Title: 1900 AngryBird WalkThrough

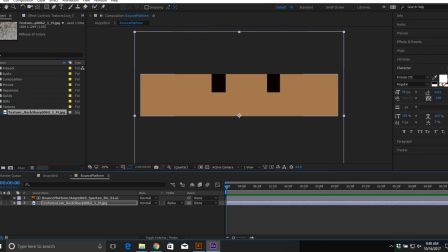24:58 So what I can do is I can turn this layer back on, and what happens is obviously it covers it up. And then I can go to my transparency for it or opacity for it and just knock it down. Okay?
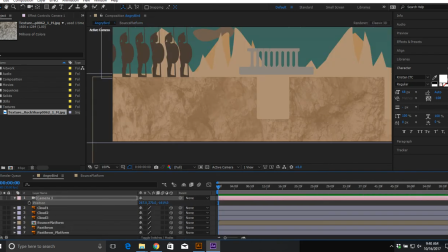25:09 So what that does is it gives us the texture of it without having like the full-blown texture of it, right?
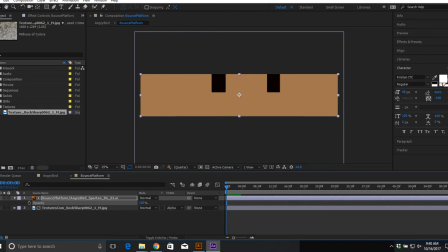25:16 You could also play with the mode, so I can put this back to 100. And I can change my mode here to something like add or multiply.
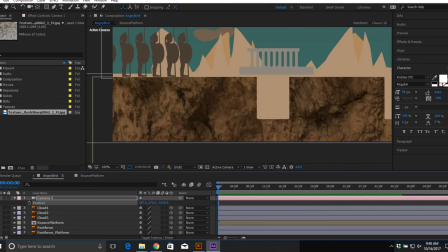25:25 There we go. So that way it's still tinted like it. As before, it was not tinted.
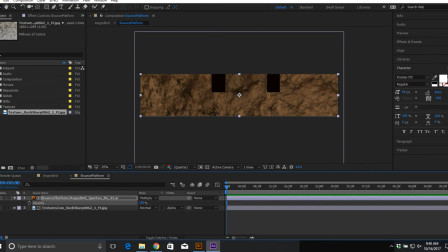25:31 It was just this color. And so by changing it to multiply, we're basically darkening that color. I could also do color corrections on this to give it a different color. We played with tint.
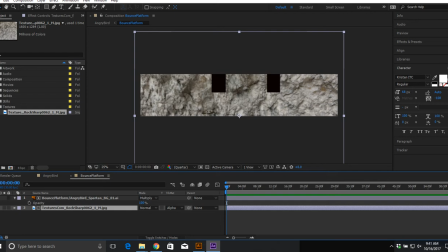25:39 We played with hue and saturation. You can do all those too.
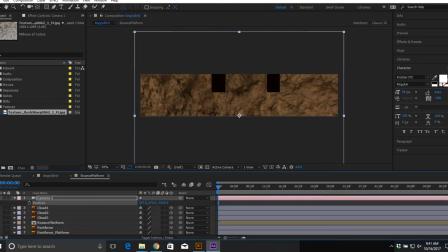25:43 So what you'd want to do is, put that back on, is you want to go through and you want to add texture to all of your items.
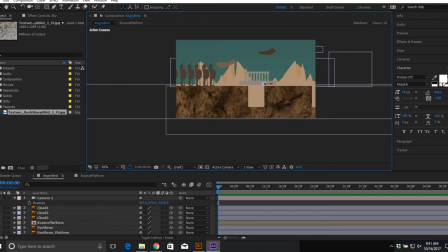25:50 They don't have to be crazy. You can just adjust them to where you like them.
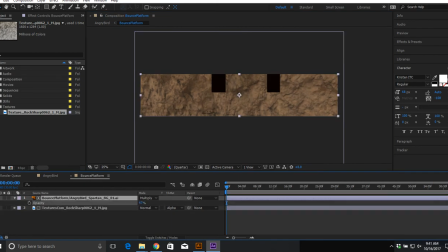25:55 If I go here and I start adjusting the opacity, you'll see that it lightens it.
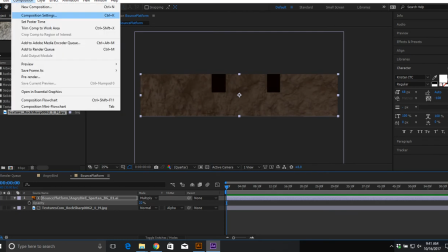26:00 So that may be where I want to take this. Because my background is black, it's actually darkening as I take the opacity down.
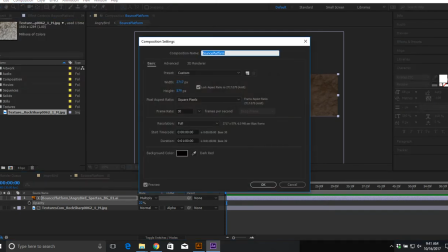26:08 If my background is white,
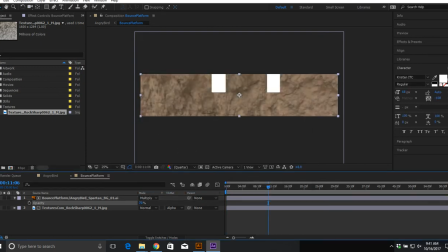26:13 it'll actually lighten as I take my background down, or the opacity down, okay? So just stuff to keep in mind.
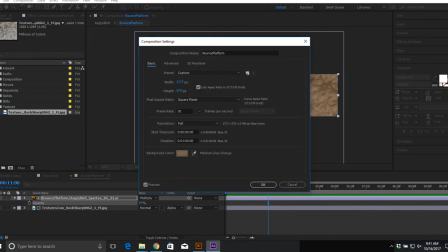26:20 I could also pick a neutral color for the background, like that, and then it'll kind of mix into that color.
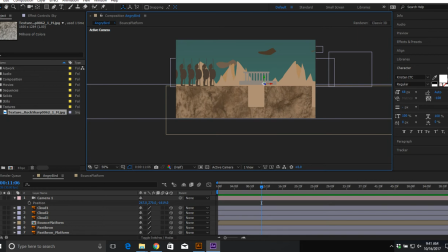26:30 Okay? So you want to add textures to all your stuff, and you want to add different textures to each item. If you add the same one to it, it looks disgusting because everything is the same texture. Think about the different items, like the Pantheon would be one texture, the Pantheon bottom would be another texture, maybe a little bit different color, just to help separate them.
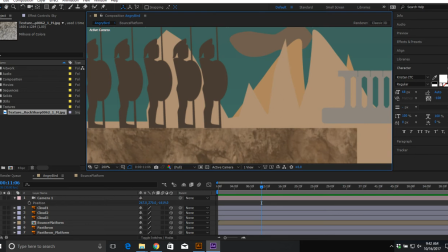26:49 Each mountain might be a different texture or a similar texture, but just differently laid out.
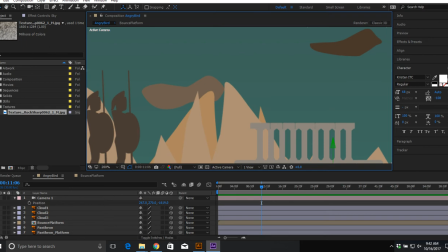26:54 These guys could all be the same texture. My clouds could all be the same texture because they're all in different spots and different colors and different shapes.
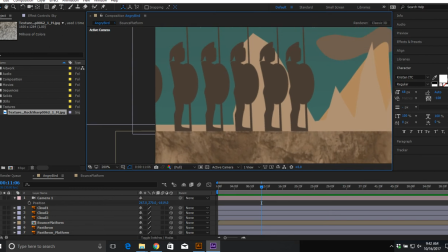27:02 Okay, and then when you're done with that, it'll look much better than just flat colors. Okay. All right, so that's the part of the background stuff. So basically you just leave it just like that.
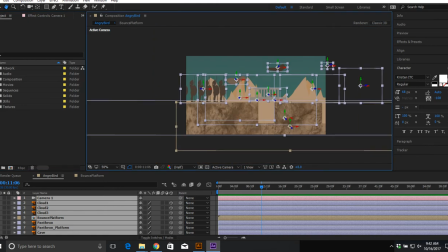27:14 So the background's laid out. You have some colors in there. Cool. Now I'm going to import my AngryBird.
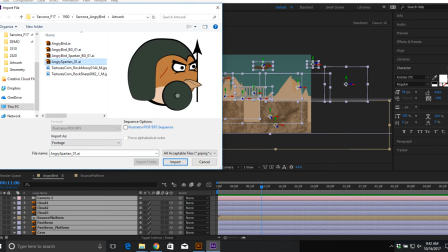27:22 Spartan bird. Same thing. We're going to import this as composition retain layer size.
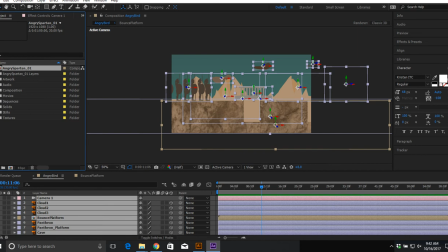27:28 We import. I drop this into my compositions and I double click it.
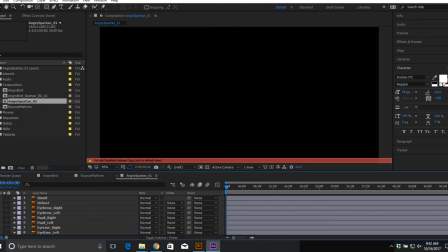27:35 Okay.
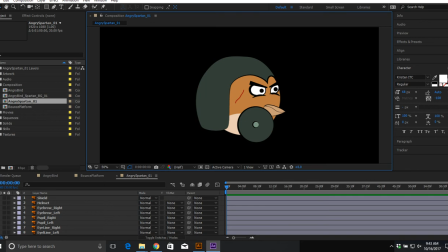27:40 My caps lock was on. Cool. All right, so here's my AngryBird.
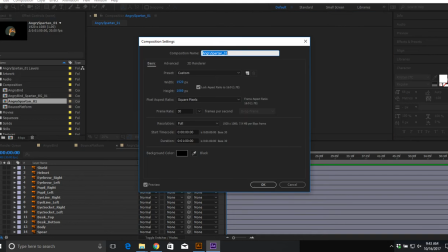27:45 Now you can't see his spear because my background is black, so I'll just change my color for the background so you can see it.
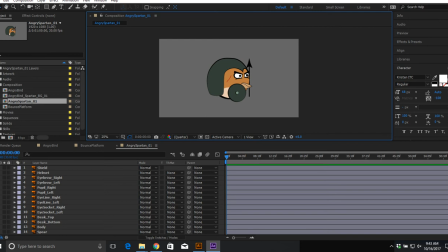27:52 There we go. All right, now here's where this is going to get tricky. So I'm not going to go through every step of this. The video on Canvas goes through every step of this. What I want to do is I want to give the ability to control items so that I can move him around, okay?
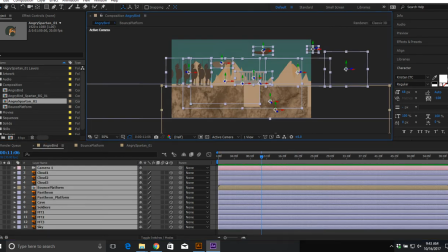28:09 So if I just so you can see why we're doing that. Okay, just click off.
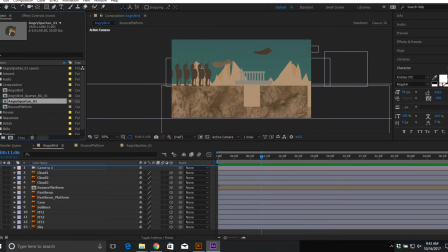28:15 I want to click off. Here we go. If I drag my Spartan bird inside this composition, here he is, and I can scale him down.
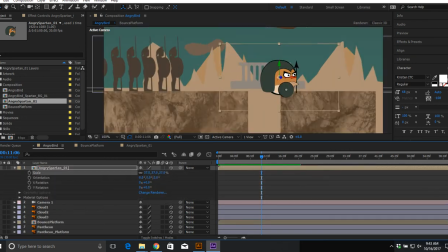28:22 I can put him on a 3D layer. That was almost perfect, wasn't it? I'll put him where he's going to start.
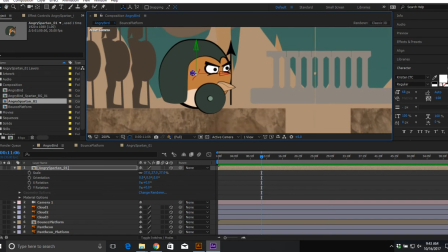28:32 There we go. Now, if I want him to squish, I'm going to take his pivot and I'm going to move it down to the bottom. So I can move it right to the bottom of him. Now, as I go to scale him, he'll scale from that bottom spot.
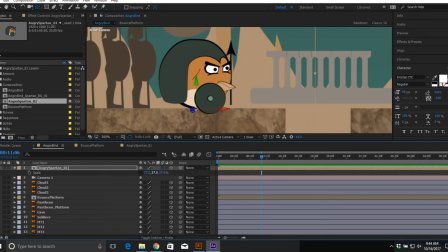28:46 Okay? So here's what we need to fix. As I go in here and I start scaling him, look at as I scale this. That looks weird. Why is his shield scaling? His shield is made of metal. His spear is made of metal. Those would not squish down. His body would squish. Maybe his helmet would just because it's attached to him.
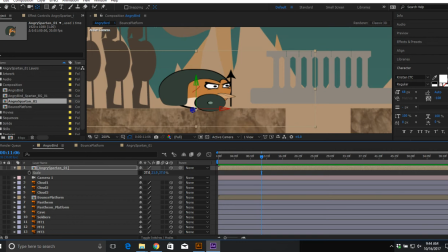29:04 But those two items should not squish down. Okay?